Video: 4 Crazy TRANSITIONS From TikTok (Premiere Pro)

Hey guys, Janik here for Cinecom.net and welcome back to Copycat Friday. Now I'm not going to yap too much because we need to cover a lot in five minutes. And to be specific, we are going to do four seamless transitions inspired by TikTok. But let's start with the first transition, which I call the shoe kick change transition.
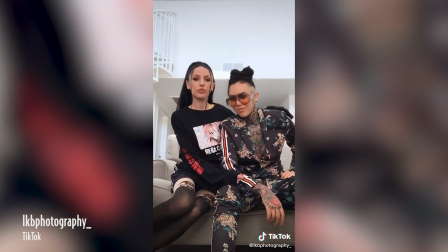21s
And well, you can do this with a simple cut just like everybody on TikTok. But we are Cinecom and we go to infinity and beyond. So let's use a zacking technique where we are going to hide the jump cut in a fast movement So simply film your talent
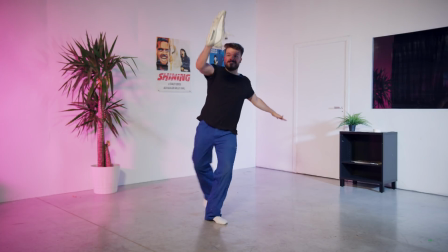36s
holding a shoe and let them throw the shoe in the air Then let your talent do a large movement like a spin or a jump for the second shot Your
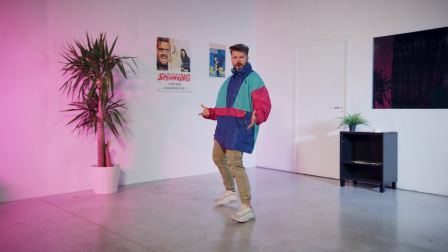42s
talent needs to do the exact same spin or jump but dressed differently and that's it Oh, yeah,
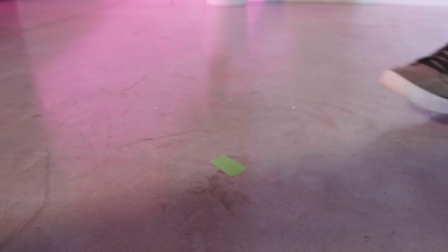48s
make sure that your camera is on a tripod and mark the place your talent is standing on for a smoother transition Now in Premiere Pro, you just make a cut in the spinning part of both clips and stitch them together. The motion blur will now hide everything, simple as that.
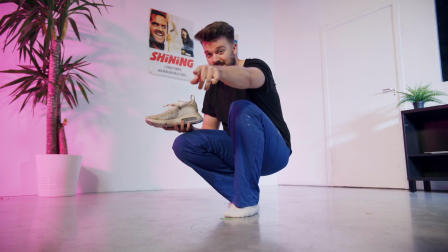63s
However, there is another way to do this transition and that's by kicking in front of your camera completely covering it.
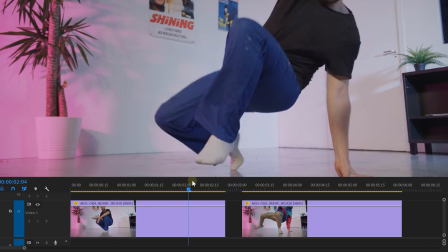69s
Do this two times and again from a tripod. In Premiere Pro, again make a cut on the moment your foot covers the camera.
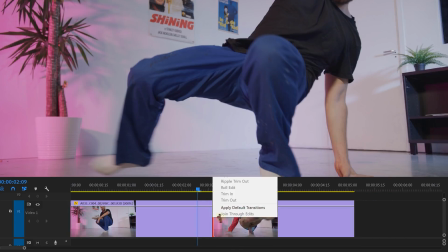75s
Do this for both shots and stitch them together. If you want, you can also use a face from one shot to the other.
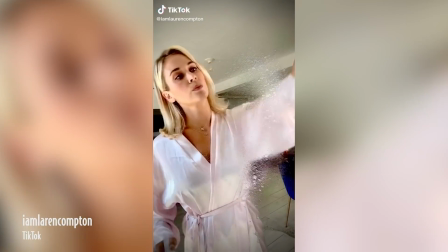84s
Transition number two will be the mirror wipe and again on Tik Tok it's all about making simple cuts But let's take it to the next level.
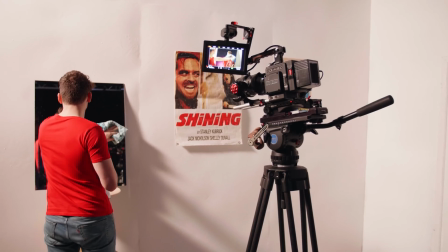91s
We are doing the same wipe on the mirror as everybody else We are shooting from a tripod to a mirror in an over shoulder shot But
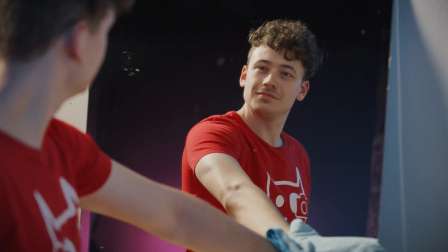98s
we are going to keep in mind to wipe our arm in front of our entire body This way the masking will be easier later on you can
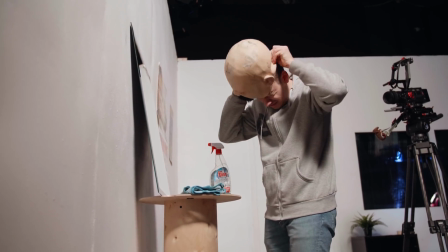104s
again shoot this two times with different clothes or persons But try to stand in the same place and also time your movement. A perfect timing will match the shot better. Then fire up Premiere Pro. And here we are going to use the masking tool to create the transition.
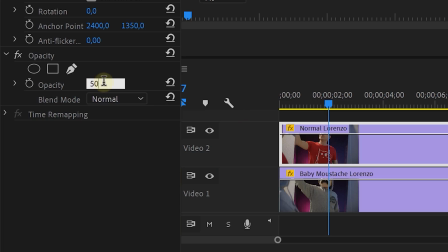118s
Place the two shots on top of each other. Set the opacity of the top one to 50% and now we can match the movement of both clips.
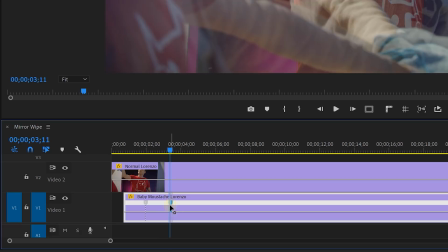125s
If needed, you can also time remap one of the clips to match them better. But if you do that, then you need to nest that clip.
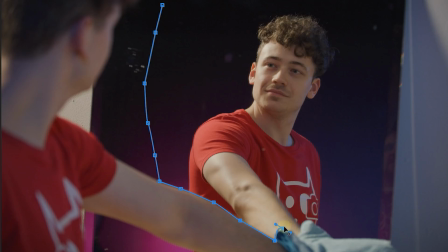131s
Now take the pen tool and create a mask on the top clip. Single out the talent that is wiping. And this can be very rough except for around the wiping arm.
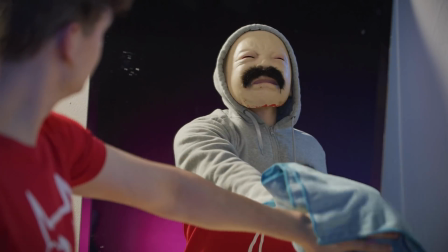139s
This is going to be our transition now animate the mask and boom It's done
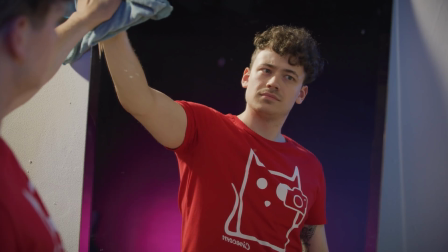Now before we continue with the third transition I would first like to transition to our sponsor storyblocks video Which is an online video library that
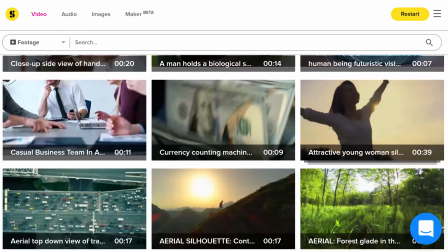158s
keeps on expanding just like your editing knowledge They have thousands of stock clips in HD and 4k resolution But to stay in the transition mood,
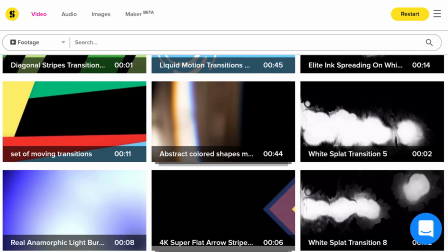168s
they have a buttload of transitions from simple overlays to transitions with alpha channels and even after effects project full of transitions.
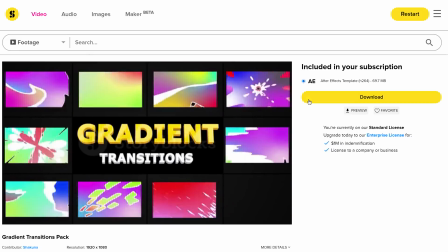177s
So stop wasting time and try out Storyblocks video because for one single price per
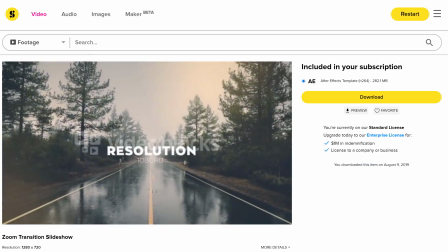182s
year you can download so much transitions you can create a video with only transitions. To find out more go to the first link in the description below and start downloading. I said transitions too much.
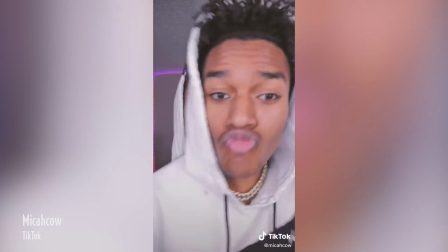193s
Now, let's continue with transition number three, the head pull. And this effect needs to be vertical, otherwise it will lose its effect.
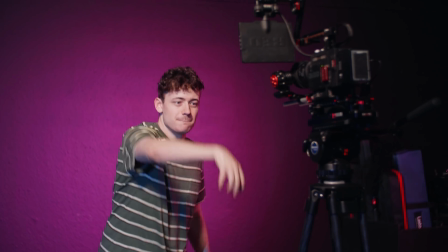200s
One person grabs in front of him and does a pull-up movement. However, he is holding nothing.
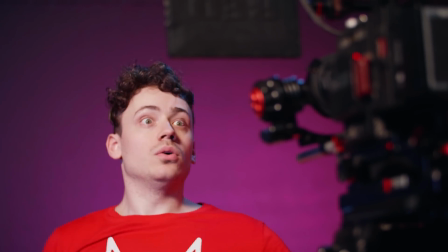205s
Then the second shot is another person grabbing his own head and pulls himself in front of the camera.
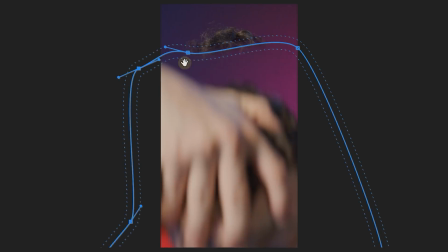209s
Then in Premiere Pro, we are going to stitch this together with some masking and hide the cuts in the motion blur.
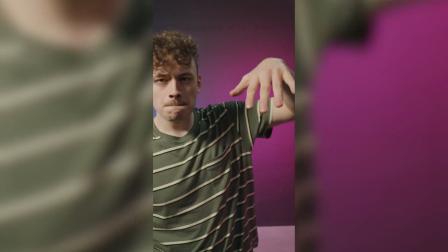217s
Then if you want, you can take it to the next level. You can show both talents in the same location,
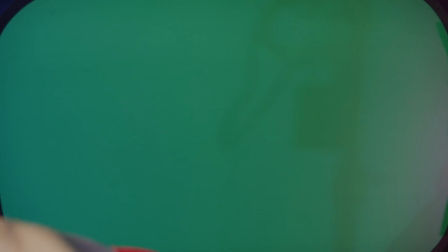222s
What you then could do is mask out the entire talent from the second shot or place a green screen behind the second shot and make it yourself easier.
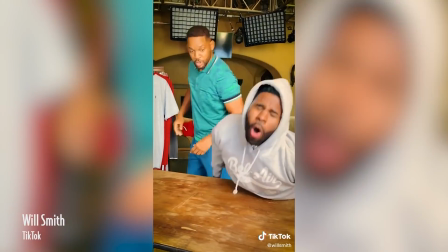230s
The last transition will be the Will Smith sweater throw. And well, you can again do this with a simple jump cut.
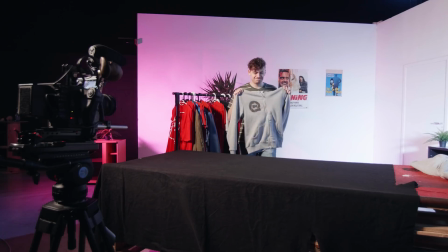236s
We are going to take two shots. One where the talent takes the sweater and throws it on the table and then he plays shocked and so on.
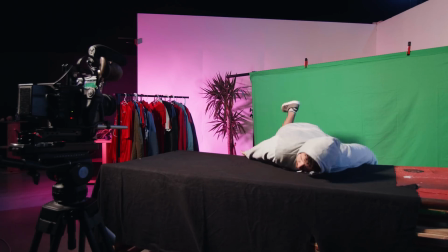242s
Then the second shot will be the talent landing on the table.
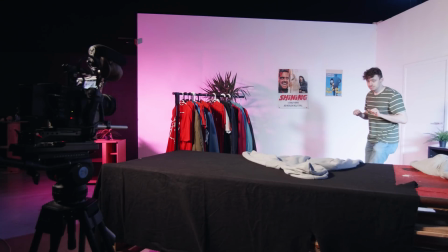245s
Now if your first talent comes behind the table during the shot, then we are going to need a green screen so that we don't have to mask out the falling actor.